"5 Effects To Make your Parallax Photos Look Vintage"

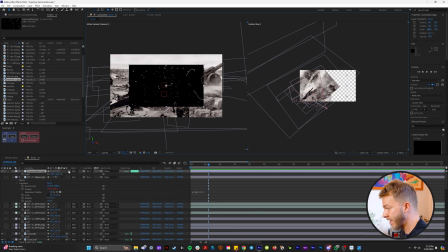4:00 So I'll bring a clip like this into After Effects and the way we're going to just isolate these dust scratches,
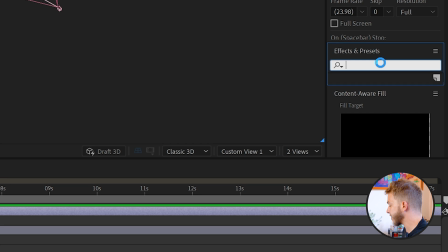4:07 I'll solo this layer and our effects and presets, I'm going to type in extract,
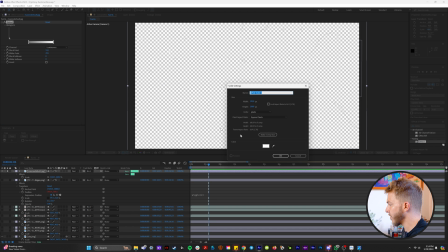4:11 which this plugin, if you crank the end of this black part here really quickly I'm going to make a red solid so you can see what I'm doing.
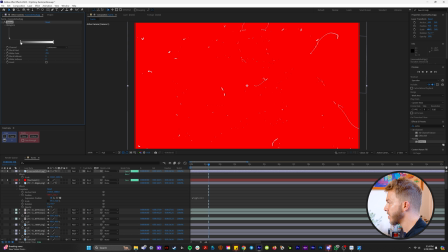4:20 So if you see here, if you put extract on a clip like this, you can just isolate these pieces like this. And so now this layer is simply just the dust and scratches.
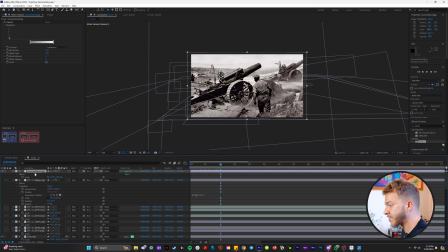4:31 So we can un-solo our layer and what we can do is turn this dust and scratches into a 3D layer.
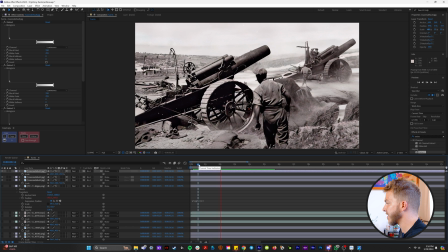4:37 So you can kind of see here what we're doing.
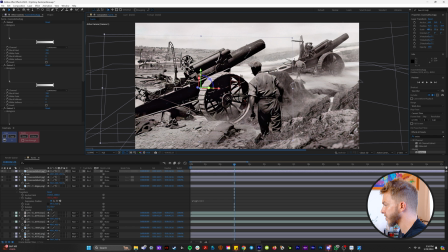4:39 So I'll grab this dust and scratches and maybe move it super close to the camera and I'll scale down the dust and scratches
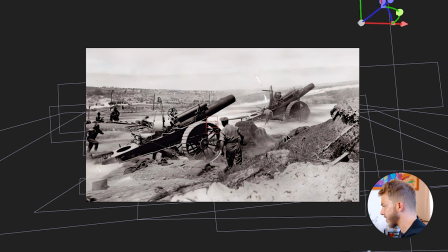4:46 and I'll keep duplicating these scratches and moving them where I think they would be like best fit inside the animation.
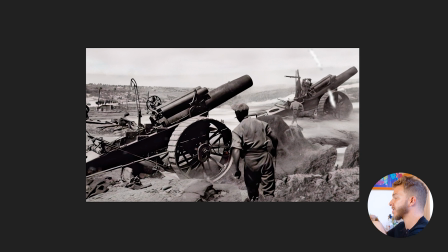4:54 So now as you can see as we pan down we kind of pass through all these like floating artifacts inside the actual photo.
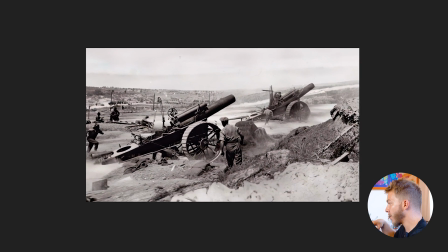5:01 So we watch this back you can see like as we're flying through the photo we're like passing all these different little dust scratches inside the image.
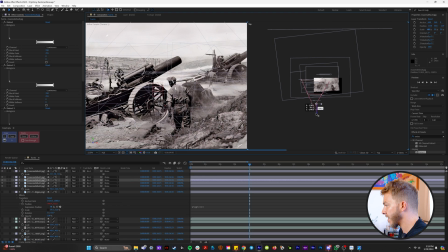5:10 And this is one of those things where you can keep duplicating and scaling up or scaling down.
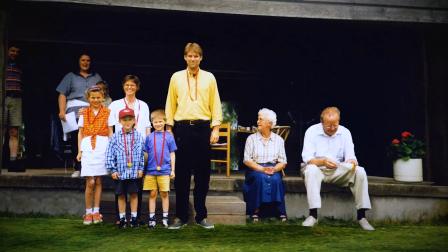5:14 And it's just nice if you're animating like an old photo to have all these little floating artifacts.
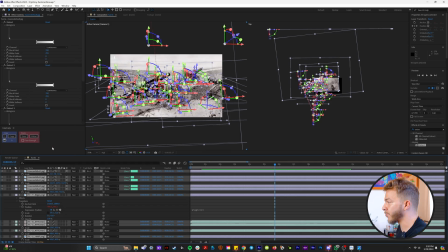5:21 So now my next trick is really simple. We pre compose everything, name it old photo.
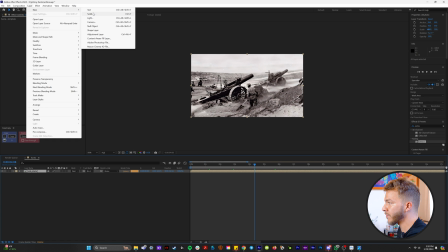5:26 What we're going to do is we're going to come up to layer new and solid, and we're going to make black solid.
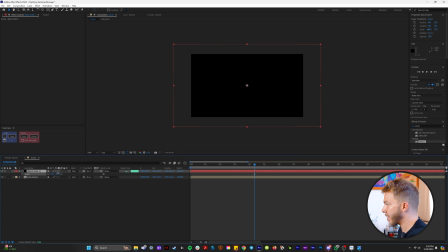5:32 And we're actually going to scale it up a bunch like this. And if we grab the rounded rectangle tool, we will create a little border with a mask and we'll hit M, set it to subtract.
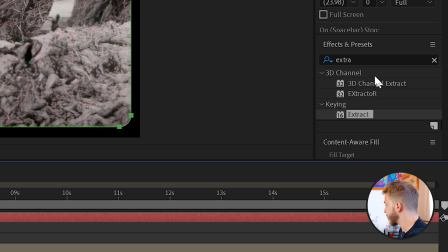5:43 So we have this cool border like this. And what we're going to do in our effects and presets, if we type in roughened edges,
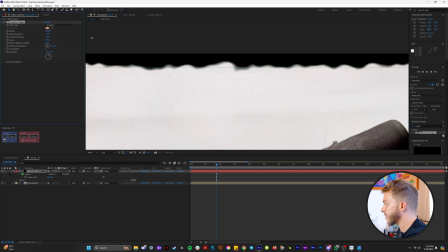5:49 you can see what's happening here is that now our little border has these rough edges that you can play around with with the roughened edges effect.
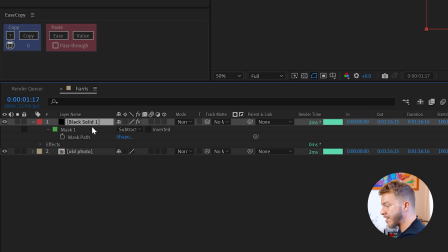5:57 And the reason we made it so big is if we hit P to drop down on the position on this black solid and hit alt,
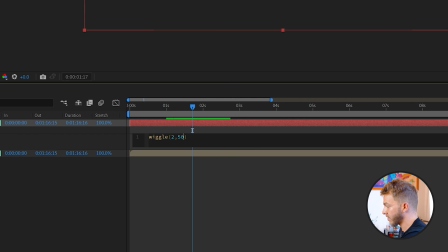6:04 we can type in wiggle 250. See what that looks like. And so now our border is gonna move.
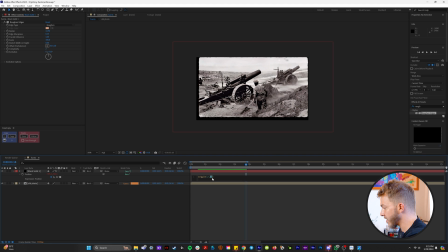6:10 Okay, this is too crazy. So I'll maybe animate it to be wiggle 10, five.
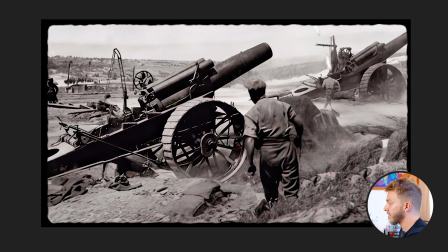6:15 That's cool. So now our border is wiggling. It kind of replicates that look when like you're watching back in old film and it's like.
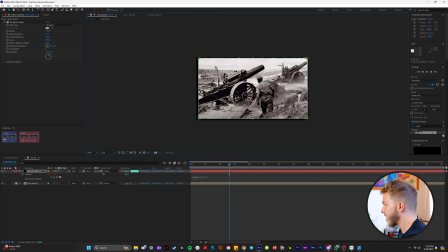6:24 What I'm actually gonna do is I'm going to make my border a little smaller on the edges here.
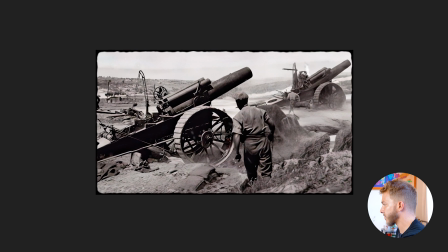6:30 Yeah, that looks that looks really nice.
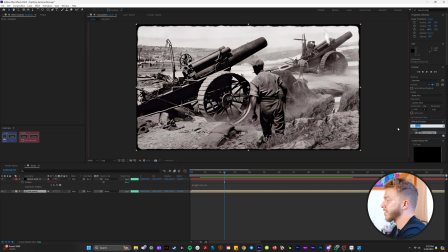6:33 And then if we click on our old photo layer Another thing that I like to increase the depth and the old vibe of it is you can give
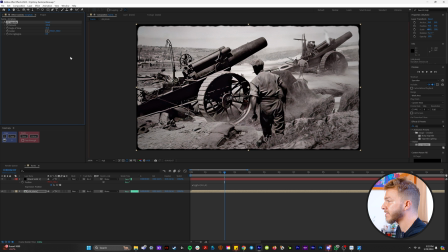6:40 it a vignette So under stylize there's CC vignette move that to the middle You can kind of crank the amount up So like the edges
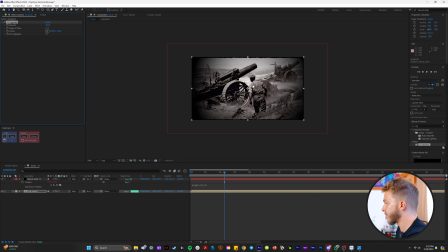6:47 are really dark and make the angle of view wide or small So you almost like have a spotlight on it.
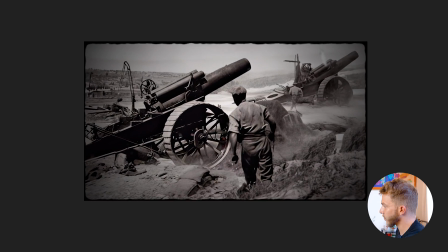6:52 Now our photo is increasing in depth.
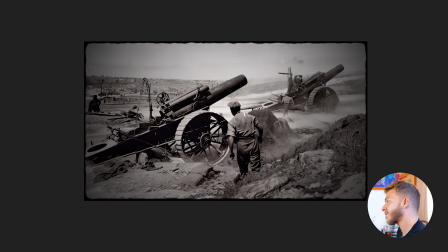6:54 It has a border It's filled with all these old little artifacts and before our next thing there's one more little trick we come up to layer and
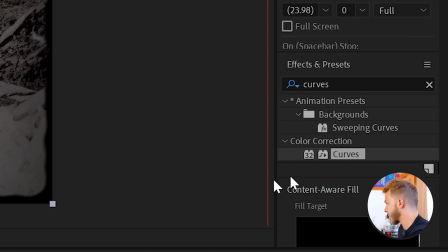7:02 create an adjustment layer and let's put the curves effect on this and we'll make it dark kind of like this we're going to do something similar
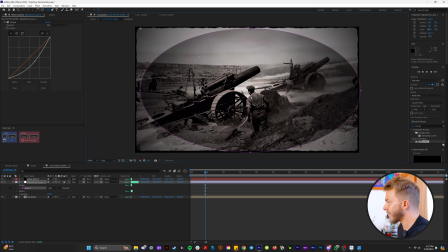7:10 to a vignette where we're going to grab like our lips tool and then do something like this make the circle as big as the frame and
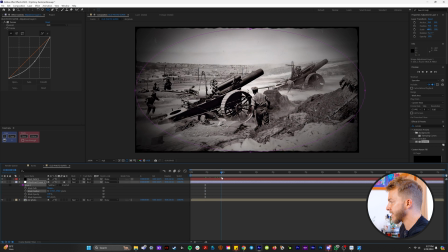7:17 then hit subtract and then we'll feather out the edges so we have these nice super dark edges by the end of it and what we're actually going
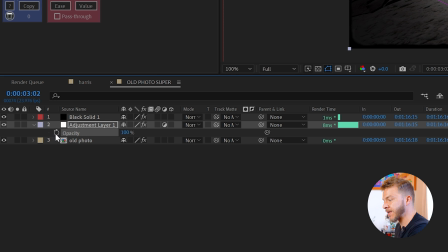7:24 to do with this, if we hit T to show the opacity, we'll alt click on the opacity stopwatch and type in a wiggle like 2050.
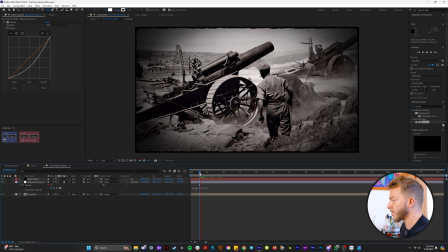7:32 So it's going to wiggle 20 times with the effect of 20. Oh God, that's way too much.
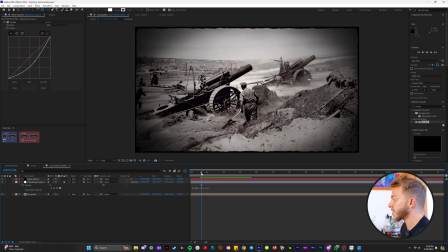7:36 I'll do 2015. And so now if you look at the edges of our parallax are flickering like an old film would.
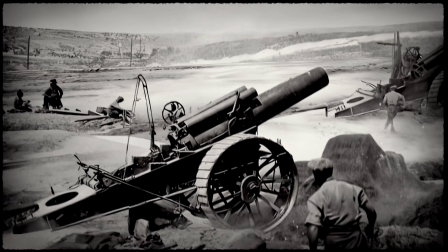7:44 And this flickering effect is just really nice.